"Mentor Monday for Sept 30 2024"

Hello, Mentor Monday, 9:20. No, it's 9:30, the last day of September. I'm looking at three portfolios today. Going to start with Natasha.
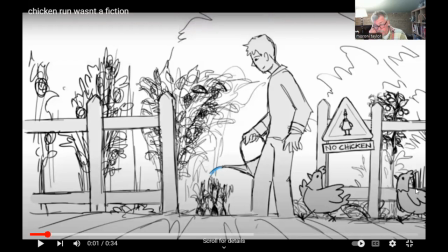(0:12)
Let's see. So this is really nice drawing, super cute. You've got this guy watering his garden, and some chickens are going by.
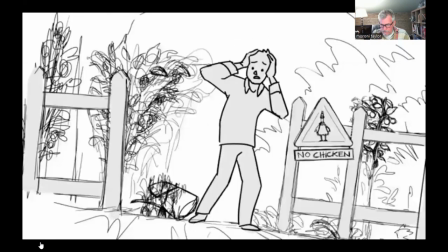(0:23)
Okay, and they got out of the cage. He's freaking out a little bit.
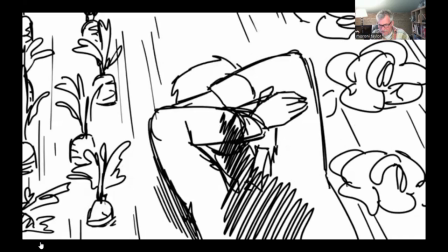(0:28)
Trips over. And the chickens are like, hey, dude. Okay, couple of pointers.
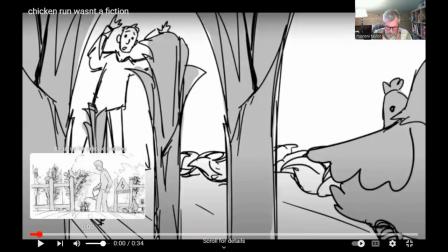(0:36)
Let me start off with here. I'm going to pause this and take a screen grab of here.
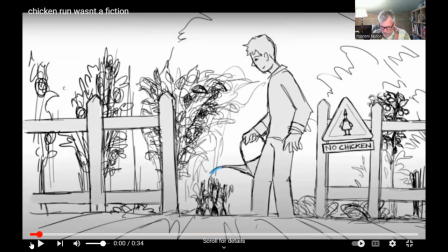(0:40)
All right, you have this shot here, no chickens.
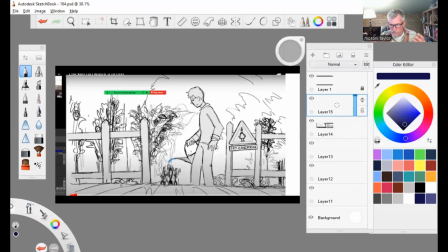(0:45)
Okay, so in this drawing, it doesn't have a very clear focal point. I mean, we see the guy, and that's fairly clear. But you have this no chicken sign, you have these gates and stuff. So let's improve your composition a little bit. Let's turn the opacity down.
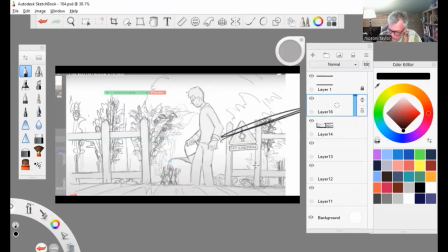(1:02)
Let's put the gates this way, okay? And this is going to lead our eye to the guy who's watering. You could also consider putting your no chicken sign over here.
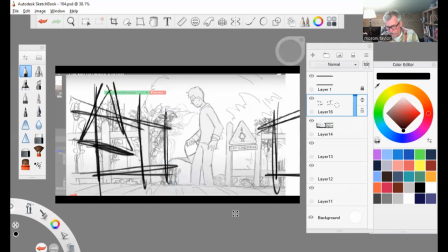(1:17)
And if we started off on this and then panned over,
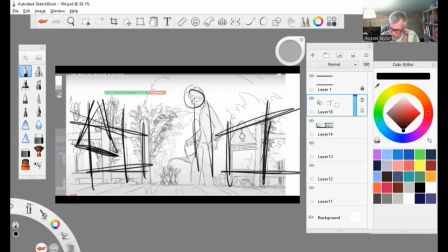(1:22)
pulling out a little, then panned over to see the guy here, then we'd see no chickens, then a guy. That way we'd set up the fact that he's got a garden, he doesn't want any chickens in. I would say also though that
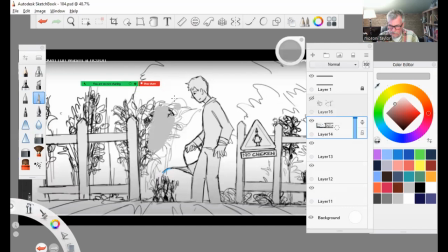(1:39)
these bushes here are really kind of distracting. They kind of get in the way. I would pull some of those back a little bit. See how that already helps?
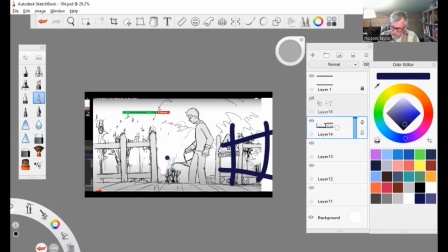(1:52)
And that's even without like putting these gates here. And also things in the foreground, make them darker.
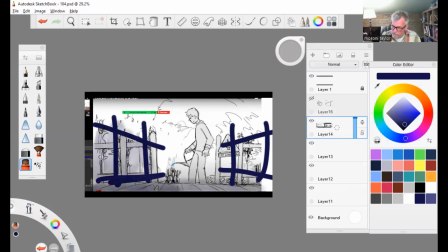(2:00)
That helps give a sense of space. Things in the background, lighter. And you could even, let's see, you could even design your background a little bit more to draw our eye to the guy. Already this is helping. And we could, put some bushes here.
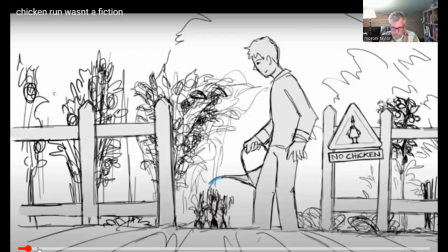(2:20)
Yeah, that keeps our eyes from going off this direction. All right. So then the chickens go by.
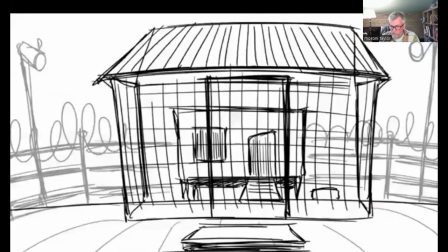(2:26)
That was cute. Like what? And we see the gate is. Oh no, then we go back.
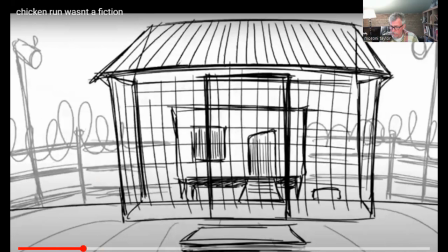(2:33)
The chicken. I think the gate is open. No, or just that there's no chickens in there.
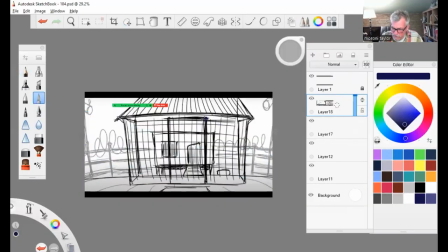(2:38)
So if it's the fact that there's just no chickens in there, you could do like put the gate here, not with that thick of a line, but. Show that the gate's open and the chickens got out. It's like, oh no, the chickens are out.
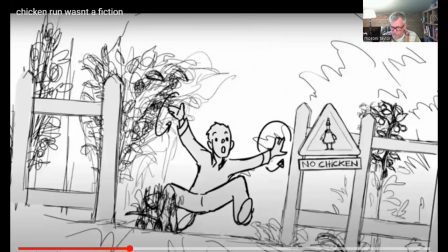(2:52)
He trips.
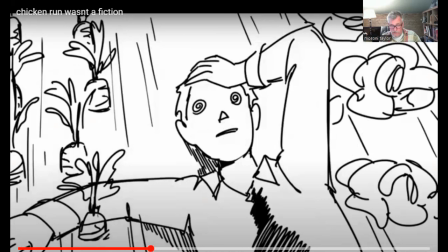(2:56)
This was, I like this. Nice job here. One thing I'd suggest though, because it does get a little bit distracting.
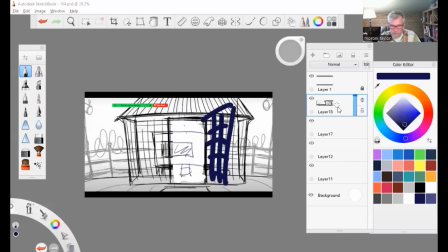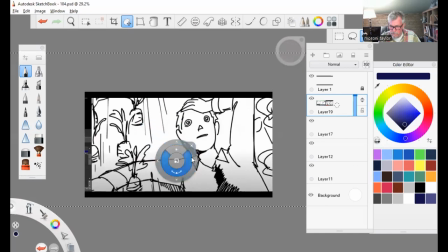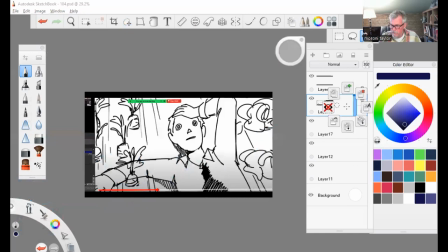At least to me, is to just, don't have things shining through like here. Let's just put that carrot there. There's the guy. He's on the ground. He doesn't have a carrot through his arm.
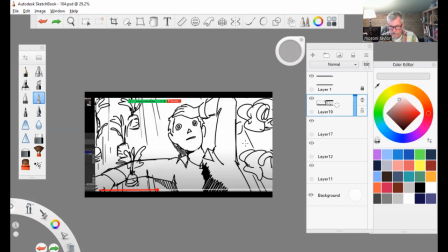(3:33)
And if that was supposed to be the carrot in the foreground, I would just get rid of it altogether just because it gets, there's so many lines there.
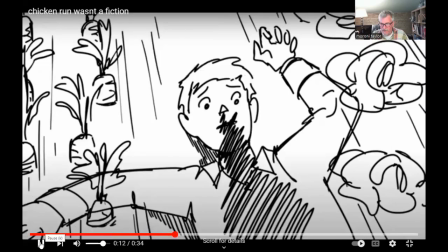(3:41)
He's on the ground. And this is fun. I like the shot of the upshot of the, where are we?
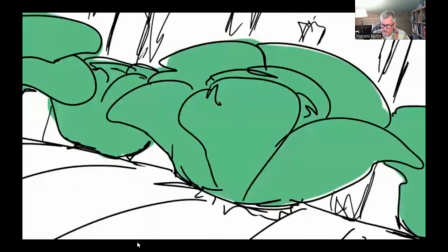(3:49)
Upshot of the chickens. That was cool. He's like, no, don't get me. I did get a little confused here.
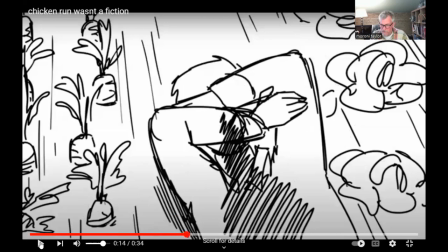(3:57)
Like, this shot, the chickens walk away and he moves his arms.
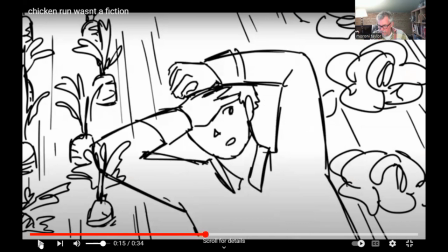(4:05)
It's a POV. He looks and all he sees is lettuce.